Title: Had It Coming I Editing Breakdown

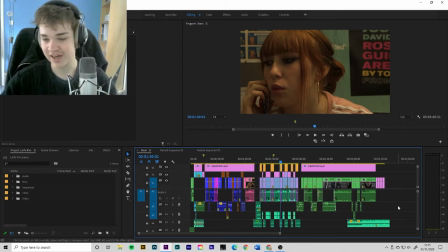So that was an absolute nightmare, but I did it, and that's great. That was a fun day. But yeah, so that was the first problem with the audio. The second problem, not really a problem, just something that could be improved,
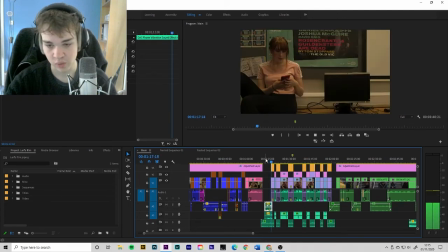was this middle conversation here on the phone call without, if I mute all the background tracks. Again, a lot of this is just Simon being like, Taryn, you can make this better. And here's a great example. So this little conversation.
Oh, hi Angela.
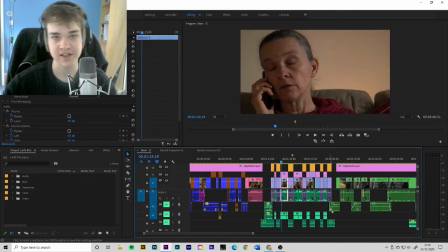How's it going? I don't know.
So you can hear just with the dialogue, there's nothing going on. The soundscape is just very boring. It's literally just...
I don't know, love. I'm worried about Jack. He's gone and done something.
Because I shot this with a what's it called? A lav.
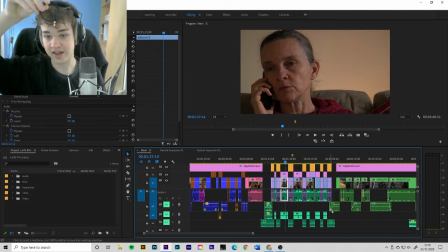My beautiful little Rode lav. It didn't pick up any background noise, which, one hand, fantastic. In terms of creating a nice, realistic soundscape, nightmare. Couldn't hear a thing. So this wasn't really that difficult. This was pretty standard editing. I got the sounds of a like Radio 1
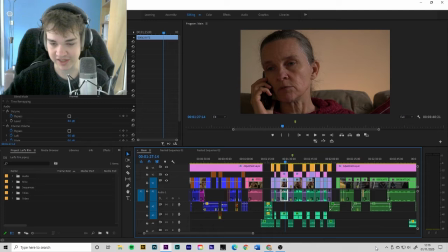talk show kind of thing, not music, like them chatting about some challenges. Threw that behind the clips of Jack's mum here, and put some like little cool effects in it, like a high pass, a panner, some studio reverb in there to make it sound like it was in the
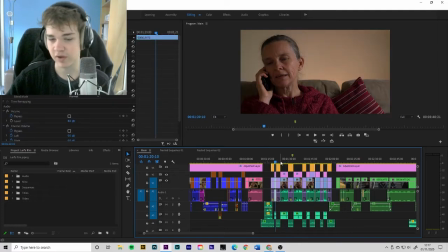background, and as if she was listening to the radio. That's kind of what I was going for. And then for all of Alex's stuff,
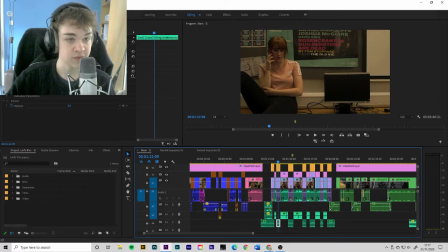I put on just some small crowd talking, and then threw on just the studio reverb and a panner.
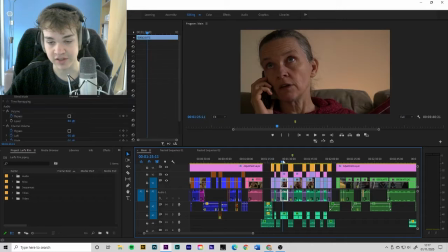And I didn't actually use the panner for that at all. Oh yeah, also the reason I used the panner for this was to make it sound like it was a little bit in your right ear, because in my head, Jack's mum is the kind of person who'd have the radio to the right.
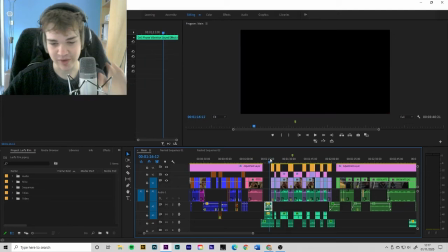Don't ask, just in my head, I had to put a panner on it. Anyway, so now it sounds like...
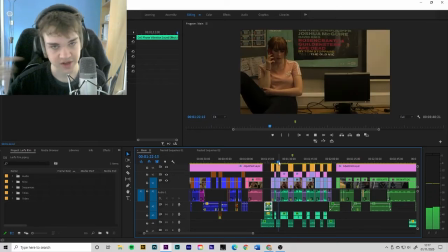Hi, Alex. Oh, hi, Angela.
So you can hear that How's it going? slight...
I don't know.
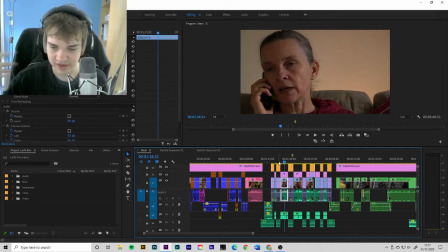Look, This one sounds I'm quite worried about robotic, Jack. but you can hear... Yeah, you can hear something in the background, which gives it a bit more excitement. Then finally,
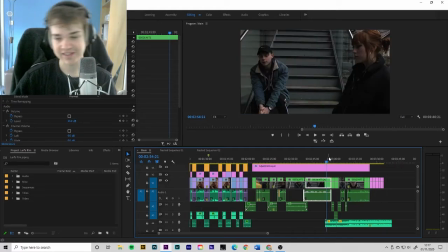the final major thing I did with the audio was the song at the end. So basically, the ending wasn't really doing it for me. By that, I mean it wasn't touching me emotionally at all. This is mainly because it didn't really make sense.
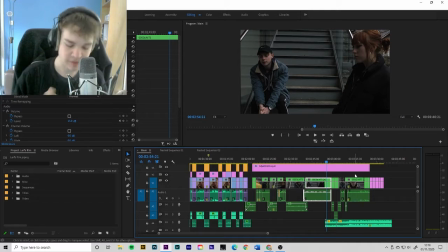But I knew from my experience of editing, if I could kind of somehow cheat some sort of emotion at the end, then we could maybe salvage the film a tiny bit, because I figured if we left the audience at the very end feeling some sort of emotion,
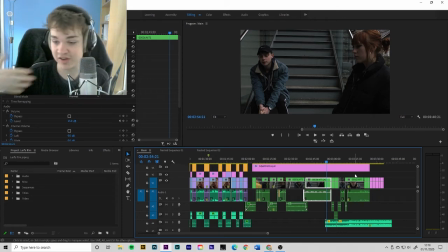any emotion, then that's good. If their last thought is positive, then it's a success. And I knew that I wasn't taking any emotion out of the film, so I had to think of another way to bring emotion.
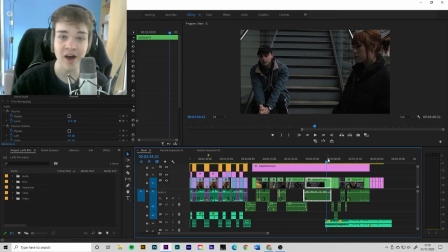I decided music was the best way. It's very cheeky, it's very naughty, and I would not recommend this to any editors to rely on music, but this is an example where I had to. So I found this song called Devil Like Me by Rainbow Kitten Surprise,
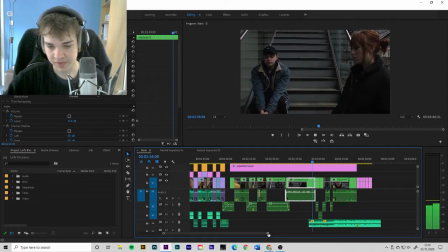and I threw it underneath.
To do it.
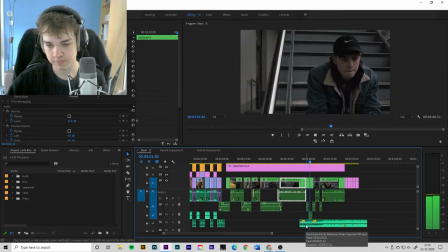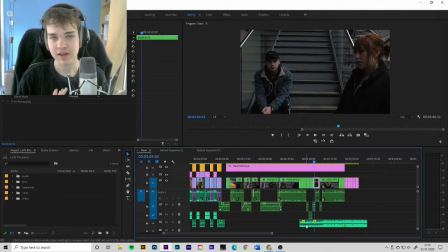As you can hear, that it gives the whole scene just a little bit more emotion, a nice little acoustic. It kind of feels a bit somber, matches what the writer had intended the feeling to be at the end of the film.
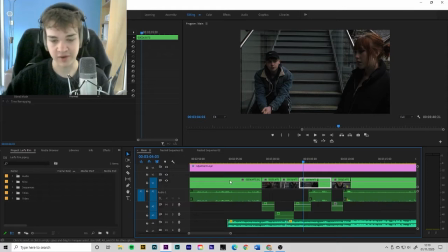And also, as you can see, the little guitar bit, I don't know what you call it, I don't know anything about music theory, but the guitar intro, I repeated it. So here, so in the actual song, it only plays it once and the
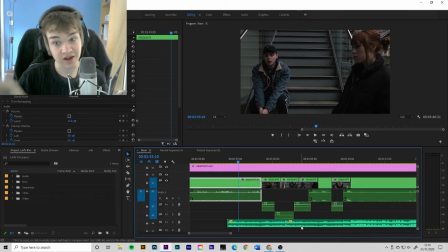vocals come in, but I knew that I liked that little guitar thing and it worked well, so I just repeated it. And I used...
To do it.
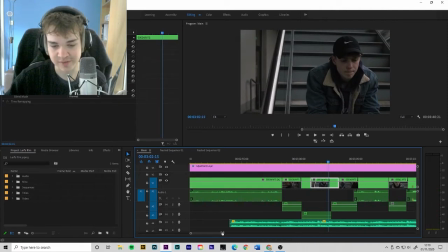Yeah, so I'm quite happy with how that came out. I also got Tom to help me, because Tom on my course is a drummer. So I got him to kind of sit and like tap the beat next to me, and we worked out, and that came out really well.
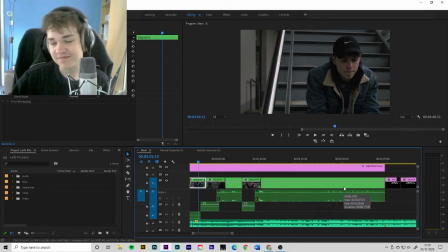And then also a little thing I like to do is cutting on the beats at the very end.
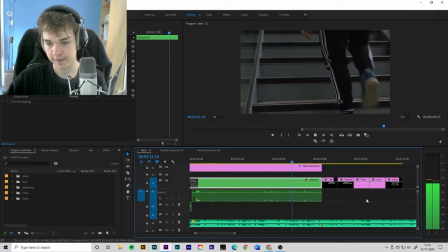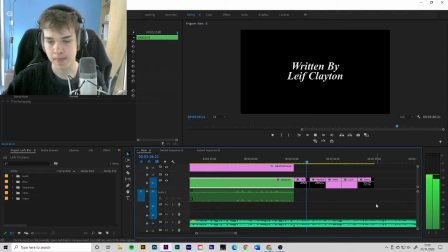So it just cuts on the beat every time, which is just a little bit of satisfaction. But it makes the end feel a whole lot cleaner, drag out some emotion.
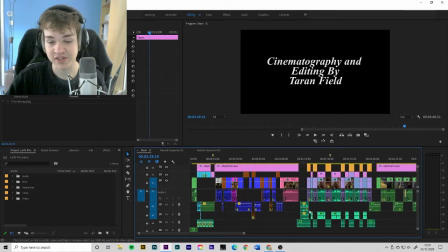Very naughty, but I got a little message from one of my mates the night after we watched the film saying, your ending was actually quite emotional considering it made no sense, which,
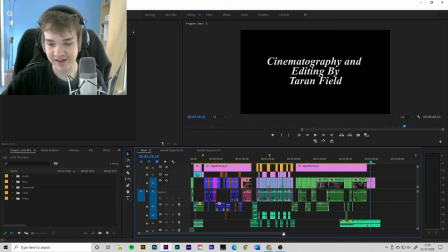music to my ears, funnily enough. No pun intended. Music to my ears. That's basically the audio. The second part, which was a problem, was the story. I'm not going to point any fingers, but through all of our fault, the story made no sense, basically. That's not good.
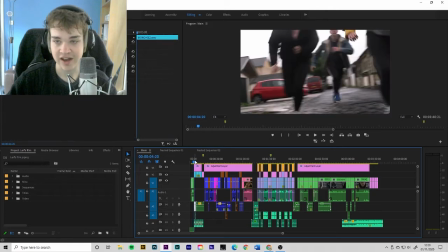So the biggest problems with the story is I and myself, as the DP and the editor,
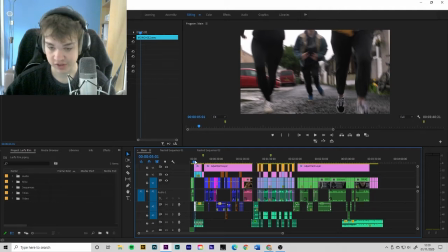didn't really know whose story it was. And so when I filmed it, I kind of filmed everyone with equal weight. I gave everybody the same amount of shots. I gave everyone the same amount of time on screen when I was shooting it. So when I came to the edit, I kind of had to make a decision of whose story this was.
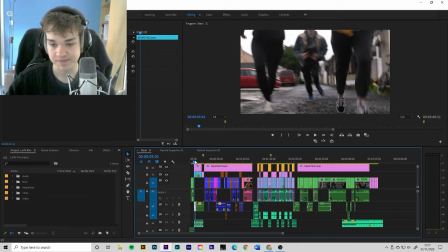In the end, I decided it was Alex's story because, well, mainly because it was this phone call in the middle involves Alex.
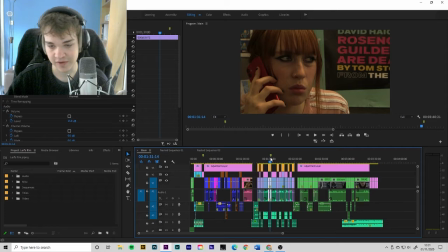So that means Alex is in every scene of the film, whereas Jack isn't. So I mainly made it about Alex. And so... where am I going with this? Yeah, so I then, to go into the edit, I had to make sure to capture Alex's reaction to pretty much everything.
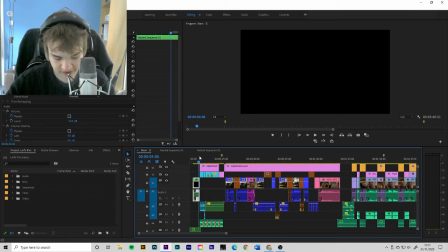The first scene doesn't really count. This is just people running. See their nice little feet.
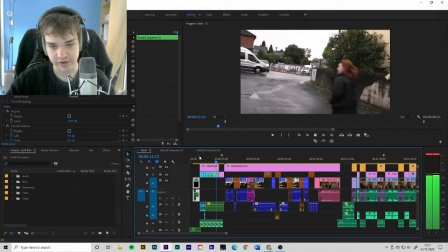Just go! Run!
Yeah, so in the opening scene, there's no real indication of who the main characters are.
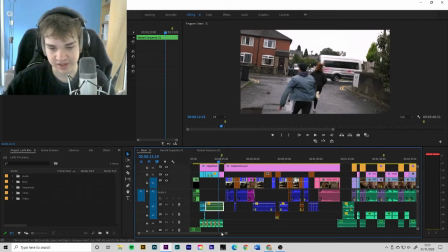You can tell it's between Jack and Alex, and that's important because I tried to capture their dynamic, taking out any shots of Chris,
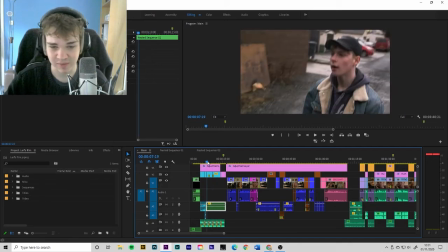because Chris as a character doesn't really play any part in the central plot at all.
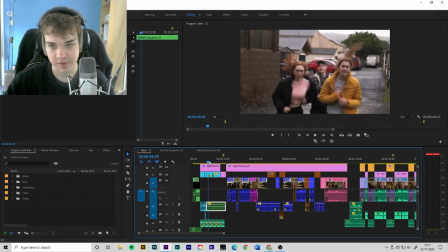So I kind of took her out of the opening scene just to establish who this is between.
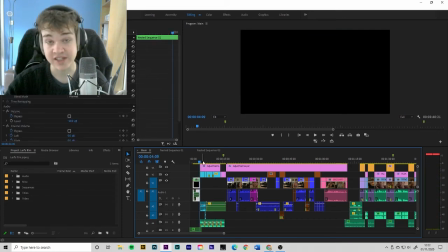Also, but to mention, this opening scene is almost completely inspired by
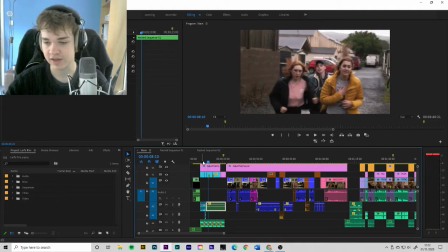Paul Greengrass, I think that's his name. I don't know what his first name is. Mr. Greengrass's work on the Bourne series, all being handheld, kind of crazy cuts, especially towards the beginning. So yeah, so that was just there to establish their relationship. Then this scene here, I had a lot
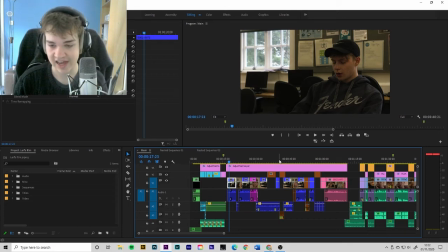of power in the edit because I had mid shots and close-ups of pretty much every character. So I had to decide whose story I was telling. So I thought I'd open on the shot of Chris. My decision for that was really mainly because here's the first line,
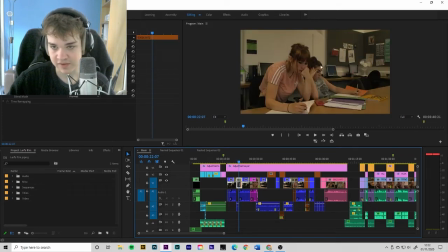but then I instantly cut to this reaction shot of the two of them, giving Alex the power in the frame.
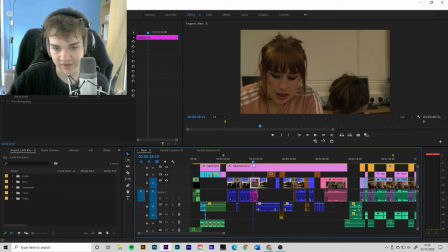And then even here we have her reactions, nice and close up.
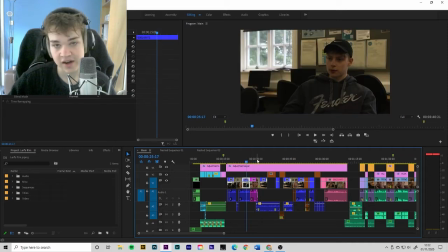And this is again, because I'm cutting directly between Chris and Alex, it kind of shows that what's important to the story is their relationship. Jack and Alex, sorry, I keep getting the names mixed up.
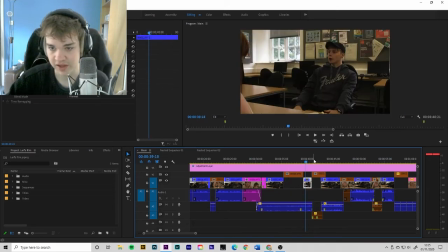And then really as the scene goes on, it's just continuing cutting between Jack and Alex, a little bit of Chris in the background.
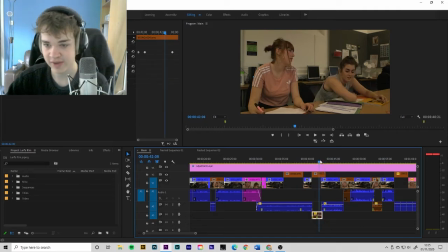But again, I never really give Chris her own space, and this is because she's not really important. That's nothing against the actress. The actress was very talented. It's just the script didn't need her, unfortunately.
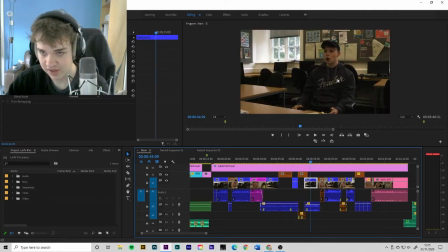So just keeping it between Jack and Alex all the way through.
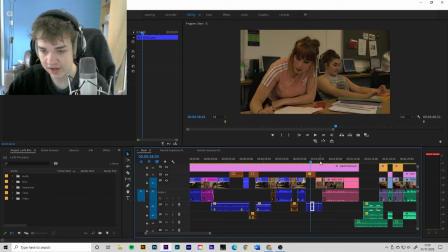That's all that really can be said for this. Jack leaves, all on Alex, focus, then cut straight to Alex because it's whoops,
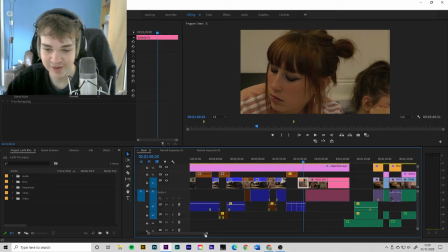because it's her whoops, it's her reaction that we want to capture.
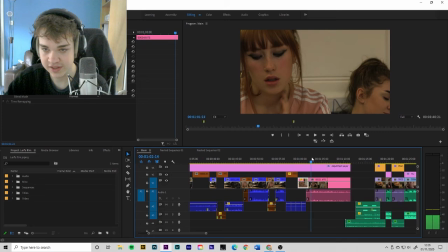Up nice and tight, even here.
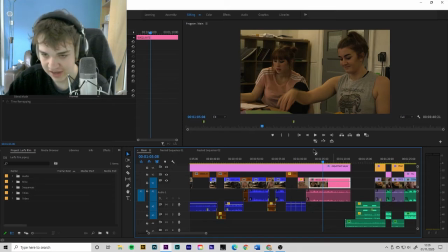Although Chris is bigger in the frame, we're actually looking at Alex, and Alex has the power in this frame as well, as far as I'm concerned.
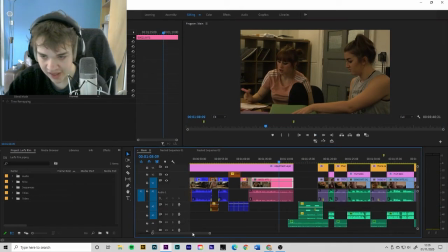Anyway, then in this conversation, nothing happened.